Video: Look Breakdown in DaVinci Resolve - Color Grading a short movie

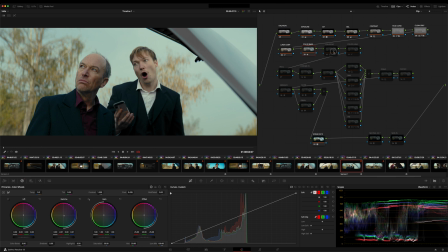On this color sud note, I did some saturation changes in the color warper too. here to help out with a color separation as you can see
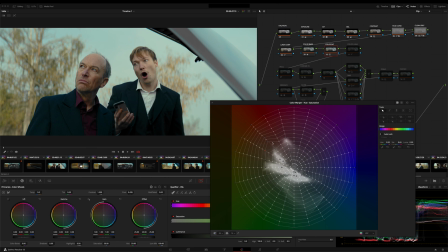this brings the orange more in front and helps to let the bluish tones
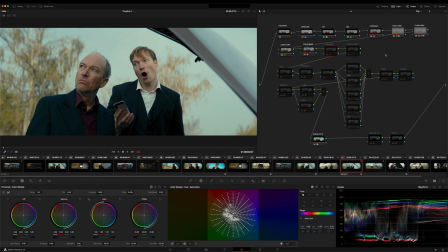pop out a bit more nothing else on the color luma node i just use the u versus luma curves to pull down the luma of the chromaticity a bit this helps pull out some foliage and makes the colors appear a bit more saturated and a touch deeper nothing special very straightforward.
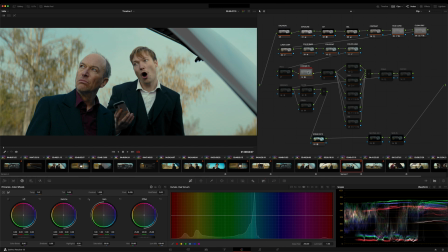In the next row I have a chrome effect as a first note. This makes the colors look more distinctly deep. The chrome effect comes from the analog photochemical world and I have recreated it here in a very simple way.
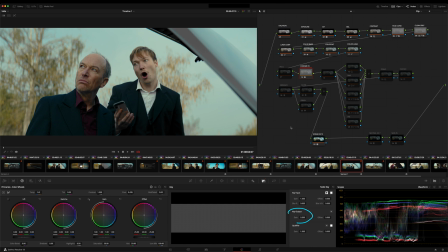I set the key output to only 30 percent otherwise the effect would be way too
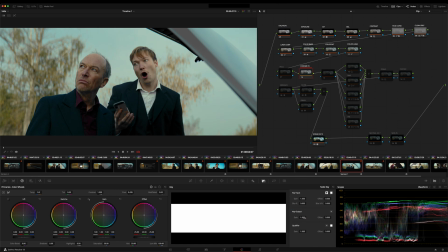strong if I set the output to 100 percent as you can see way too much. Let me show you what's going on in this compound node. Basically I have a simple layer stack and each layer contains a LUT. Each LUT was created from curves and a special combination of blend techniques.
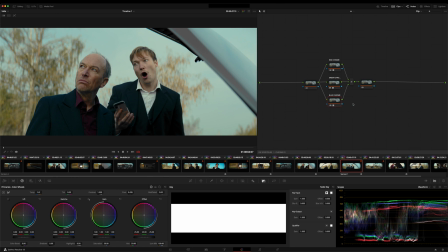One LUT for the red channel, one for the green and one for the blue. These LUTs are finally blended over each other using the blend mode darker color. That's It's nothing special. The first and last node are just placeholders.
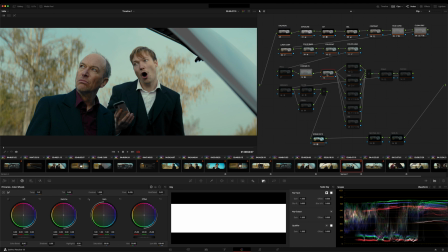Next node in my node tree is just a placeholder 2. Here I make some final color adjustments if needed. In this case this node is empty.
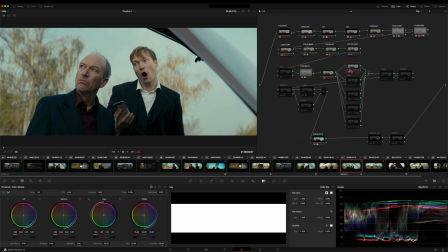Right behind this I got a layer node stack. In the first node here I just reduce saturation a bit if necessary in the HDR wheels. In this case I pulled it down to 0.89. This is needed for this layer node stack which I explain now.
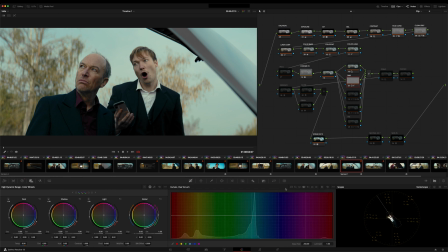Below I have a node with a curve. This curve is designed to increase the contrast with dodge and burn. It's one of my base dodge and burn curves. I like this method more than most other methods for dodge and burn.
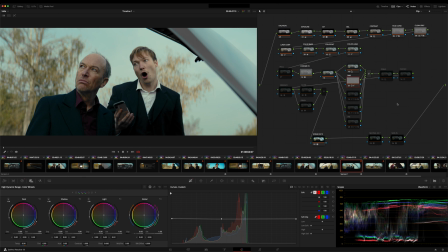They produce the best results in my opinion and the results looks mostly a bit more organic. I think you got the idea. With this method I immediately get a bit more depth, a bit more punch.
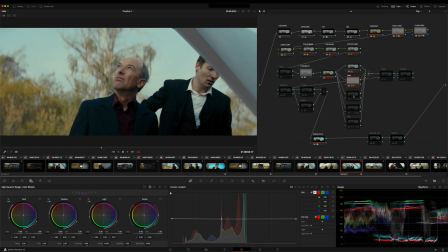I like it. Now comes the fun part. In the next layer node I applied a power window and tracked it. And this node I also have a curve for touch and burn. All these curves here in this layer node stack are nothing else than luminance curves.
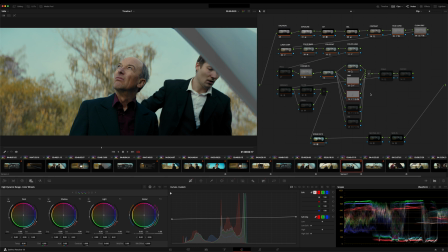With this I determine which areas should appear darker and which brighter. The trick is to set the composite mode to linear light. Very easy and very simple. Just using the math of colors.
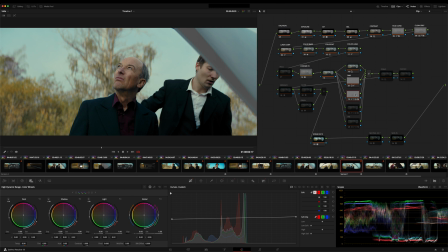With this note I brought the subject a bit more to the front and this separated it a bit more from the background so the audience is more focused on the actors than on the environment this is an essential task of color grading.
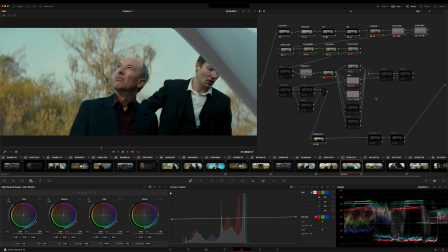The viewer's eye should be guided with support. So in this node I primarily use the luminance curve to change the contrast by dodge and burn. The node below is just the same for the other actor and if I turn off all these three nodes here, off and on,
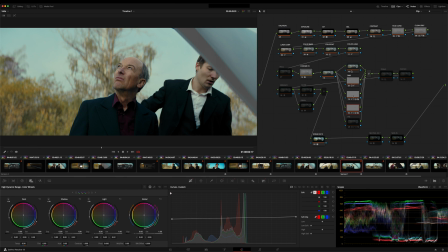I guess you see the huge difference. Very clean and straightforward method to achieve a very good separation of course. There are other great methods but I like this one very very much.
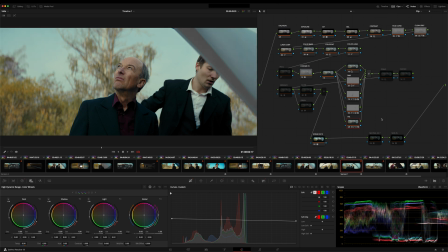As last note in this stack I have applied a vignette. Nothing special but here as a luma curve too. The key output is reduced otherwise it would be too heavy.
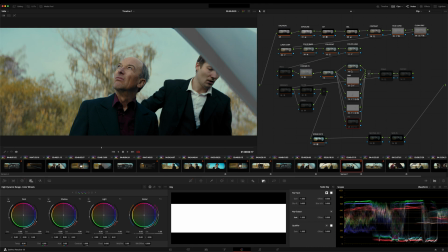Remember a vignette should never be obviously recognizable as a vignette.
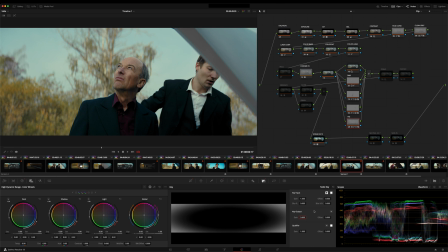If a vignette is perceived as a vignette it is a bad vignette.
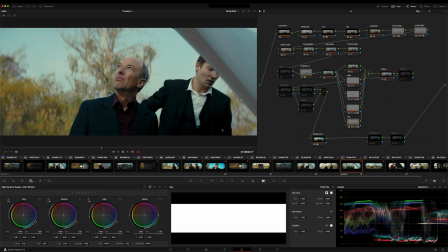By the way this applies to all relightings. Next note called finals is quite simple. Here I only adjusted the saturation a bit. Usually I make some final adjustments if needed. The more I have to adjust here to get the look I wanted the more
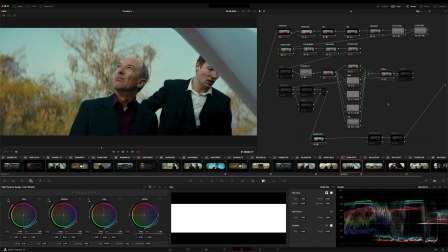this note shows me how well I've done in the notes before. In other words, if I have to adjust a lot, my grading before is not good enough.
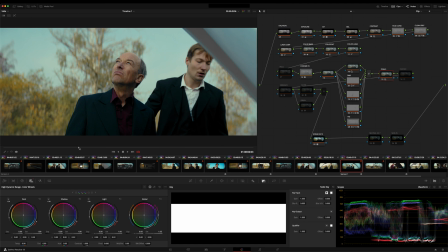So this node also gives me feedback about my node tree or about the settings I made here before. After creating a look, you have to clean up. It's not a must, but that's usually how you do it.
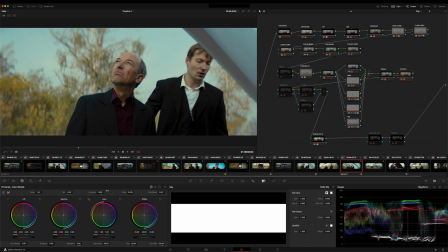This includes neutralizing or balancing the blacks if you want to. In this case I used the lock wheels to correct the shadows. That's the most common way to do it. As next I used the vibrance mix dctl to adjust the vibrance to make the image a bit more vivid.
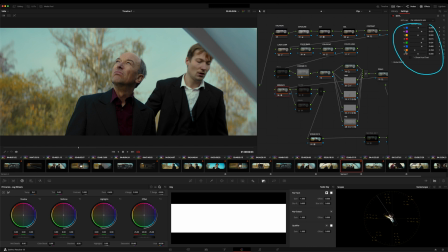Again I made settings for the six vectors separately and took back the skin tones a bit. But in summary very subtle changes. Let me show you what's happening here.
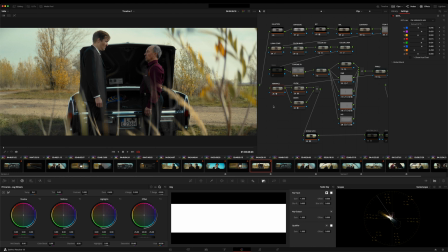If I turn this node off again, look at the vectorscope 2 and on. As you can see, it's not a huge change, but it lets the colors come more vivid. The image comes to life. You can see it on the chromaticity scope 2.
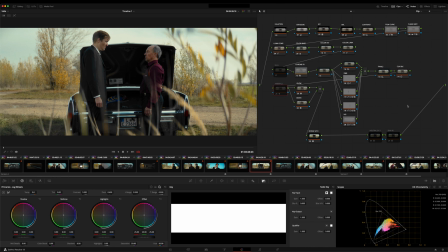I think it's clear. Finally, I added a glow effect, but in a different way like most of you would expect. I was not interested in a glow in the common sense. Further I used this effect at this point as a kind of let's call it soft focus.
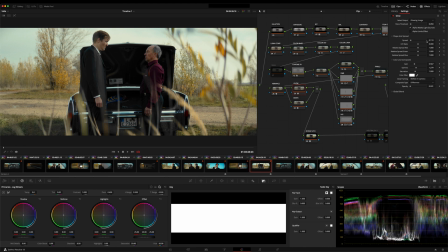The shine threshold is usually pulled down very far. I also reduced the spread a bit and then instead of the usual use composite modes soft lights or at for glow effects I choose a blend mode difference.
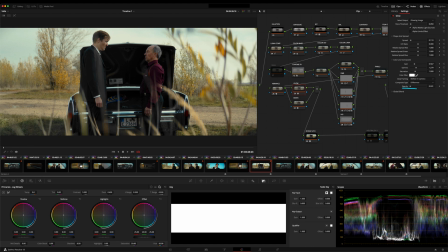And of course reduce the opacity. Afterwards I adjusted the gain and gamma a bit to make the image not appear too dark to keep the levits and not to change the luminance again.
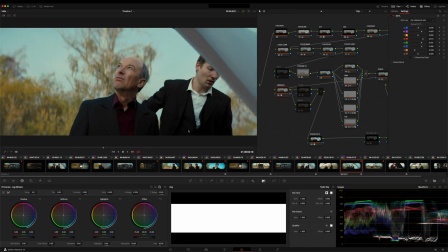With this technique I can easily and quickly soften an image for example to get away from the exaggerated digital sharpness of modern lenses and cameras. At the same time I lose almost no details.
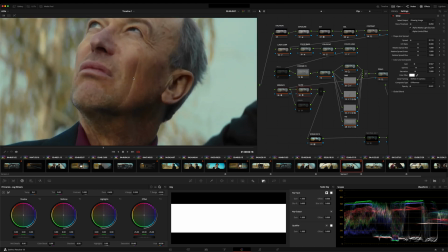Let me zoom in a bit and off again and
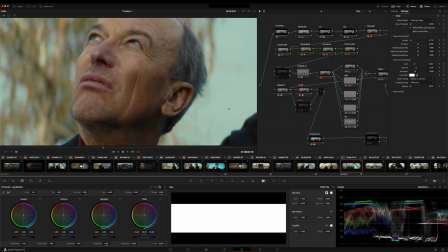on off on i hope you can see this on youtube finally too
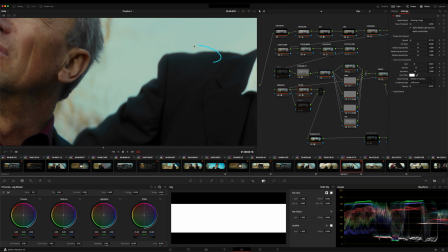what you should also be aware of is this kind of soft halo on the edges here of the actors again off on off
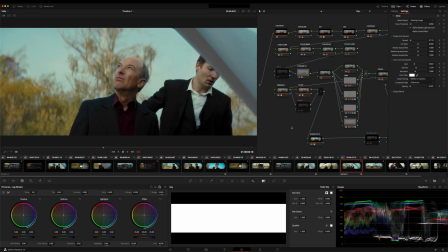Hope you see it on YouTube. This helps to let the image look more consistent and organic. It helps keeping things together in making an image more pleasing. Just try this technique. As last in this very simple node tree, I applied grain as a parallel node to the glow.
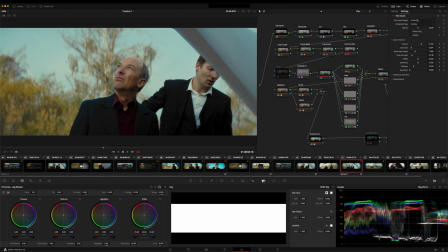Here I simply started with a 35mm 200G and reduced the grain size and the grain strength a little bit. and that's it.
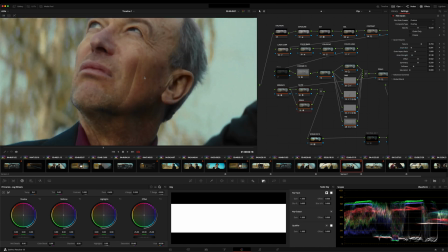I select all involved nodes.
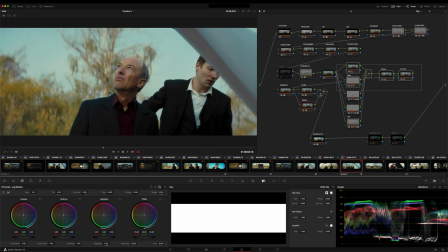Just a moment. Take some time. Here we started. This is the result.
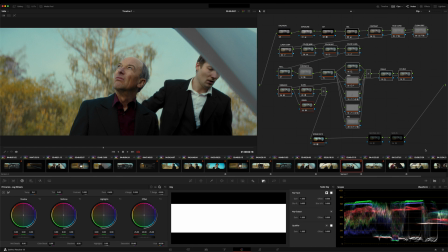That's it. I hope you could take something from this little look breakdown for you and if you like it please leave a thumb up.
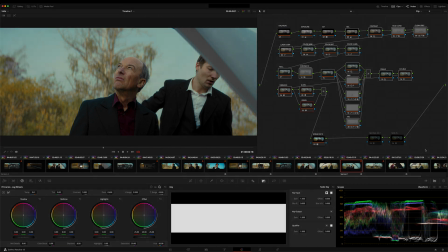Thanks for watching and listening.